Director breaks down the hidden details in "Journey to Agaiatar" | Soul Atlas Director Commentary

Welcome to the director breakdown for the Journey to Agaiatar music video. Here we're going to look at the frames and I'm going to talk a bit about what we thought. As you might have seen before when you've seen the video, there's a lot of interpretation that is required to understand the story. If you're going to listen to the music album with the audio play attached to it, you're going to find more information about what is actually going on in these frames. Today I want to assume that you might have heard or listened into some of that. Just go through the video itself and say what we were thinking, really.
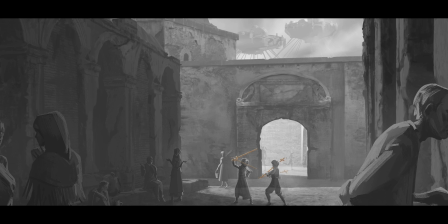So this first frame here, you can see we're in Agaiatar. You see the floating islands in the background in the typical Narranatrondel architecture style. And one of the things that we wanted to do right off the bat was introduce a start frame and an end frame that
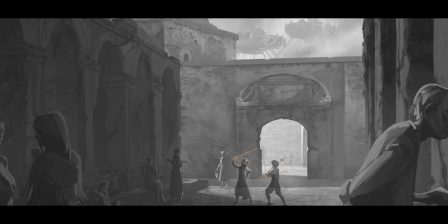were similar in terms of location and in terms of framing, so that we could create a circle. So that's actually quite a common storytelling technique, but what we wanted to do here was to show the impact that young Cassius made on the city. And so for that, this is kind of like the before frame. So we're seeing the city is a bit rocked down. Of course, the frame itself is black and white. As kind of that's. I'll leave people their own interpretations. So I'm not going to say like what we were going for with that. But the idea in general is that we're seeing that this is the before state and that things are kind of rocked down.
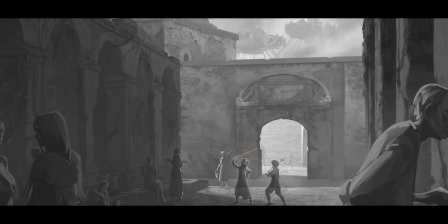And I think our background artist did a really amazing job. So then we had this fight scene. Akshay, our sound designer on this particular piece, was working on
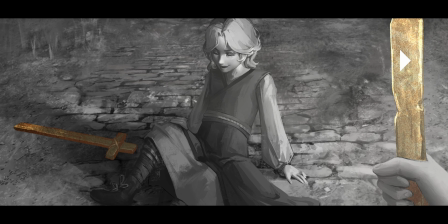making these clicking sword sounds work and then transitioning it into the battle scene.
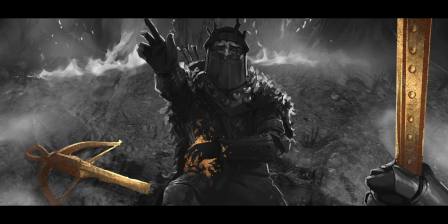And that transition was also mirrored in the image, which was kind of the same shot. So young Cassius grows up.
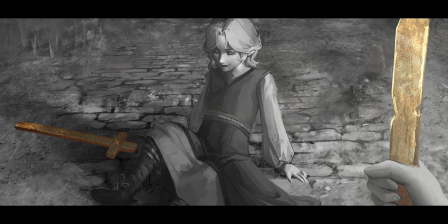Now it's his first day in battle, and he's looking down no longer on a friend, but on a foe. And there's kind of the similarity there, the parallel of like looking down, having had the experience of looking down at a friend, and now he actually needs to kill that person. It's just that situation that startles him. And that makes him realize I don't really want to do this.
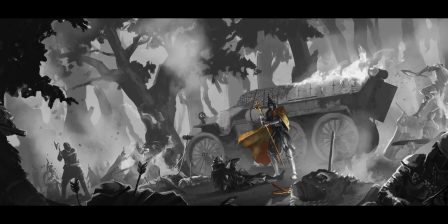With this battle frame, we had a lot of fun because there's just so much going on, and in particular, like the centerpiece, like the bigger personnel carrier that we had there in the background, took some liberties of taking references from history and like having dead horses there and just creating chaos with like the person on the right there jumping over the thing and dead people around and him standing kind of in the centerpiece. In the beginning, the frame was a bit cluttered, but as we started like the gold, it really drew in the eye, and we wanted for there to be more going on.
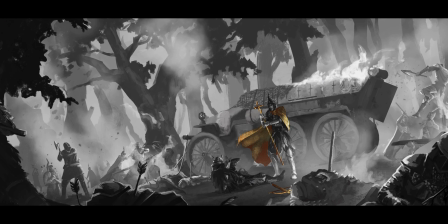So, and this is all kind of like setting up the situation, Cassius' first battle, and like he will in the future, like not engaging with the combat.
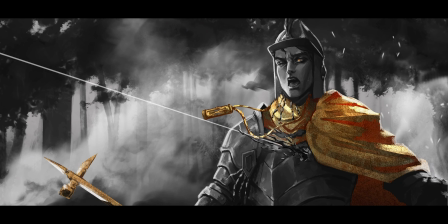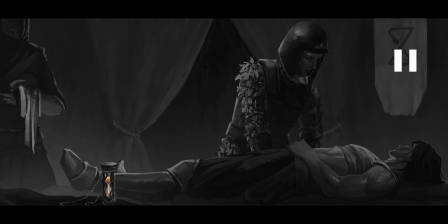Actually spent quite a bit of time here with the design of the medic and of Amity's armor. You can kind of see on the things that she's wearing that she's a scout unit,
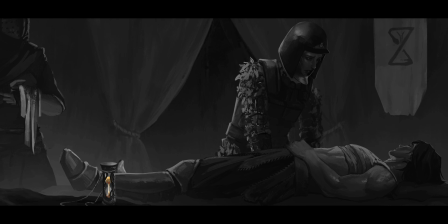and he's laying there with like a wound.